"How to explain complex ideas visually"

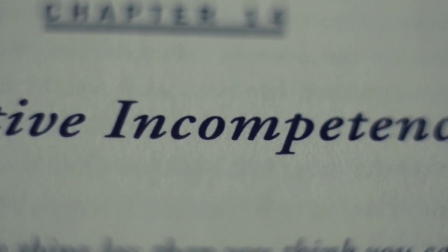493s
I initially kind of set it up as a solution, albeit ironically, but people felt that I set it up too much and it was disappointing.
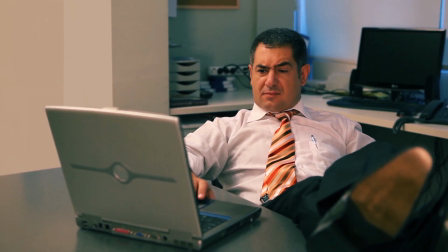500s
So I made this change here where I act equally as shocked and disappointed in the idea, in the solution, as the audience are,
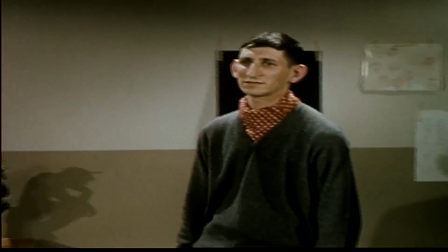508s
to be on your side, and also to kind of hammer home the kind of futility of avoiding the Peter Principle.
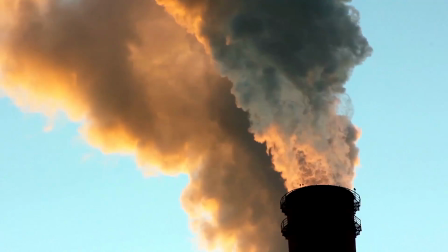516s
And then we have this final montage. Initially, in the first cut, I didn't have any dialogue here.
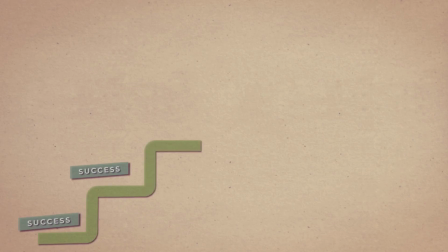521s
I just let the music play and the pictures, and then just let the planet explode. But strangely, that again left people quite confused.
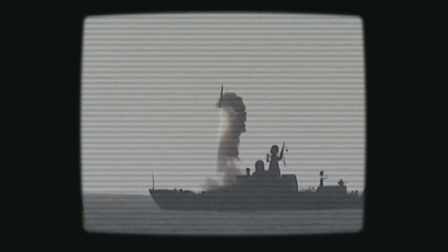529s
This is one of the things where I always kind of find myself bashing up against the ceiling of the video essay format.
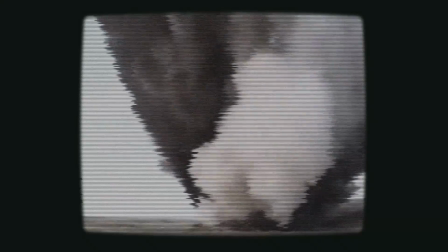534s
I kind of want to leave it open to interpretation and leave some stuff ambiguous. But I think with this format and the expectations of this genre, people want to have some reflection at the end, some kind of line to tell them what it's about, just for the story to kind of feel rounded and complete. So I reluctantly had to give in there, but also admit that it does work a lot better than what I'd originally planned.
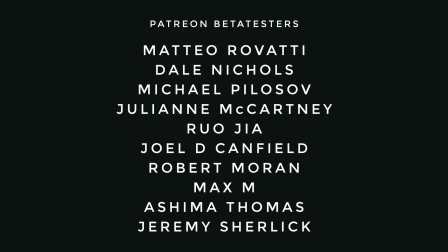557s
So there you go. Hope you enjoyed that. Again, let me know if there's something you want to me to talk more about or less about in the future.
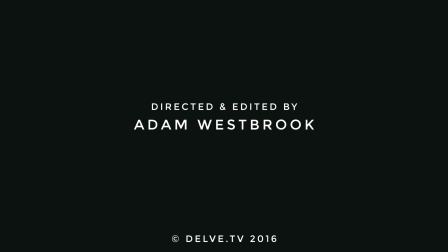564s
I'm really open to your feedback. And if you've got any questions about this video, then put them in the comments. Thanks for watching.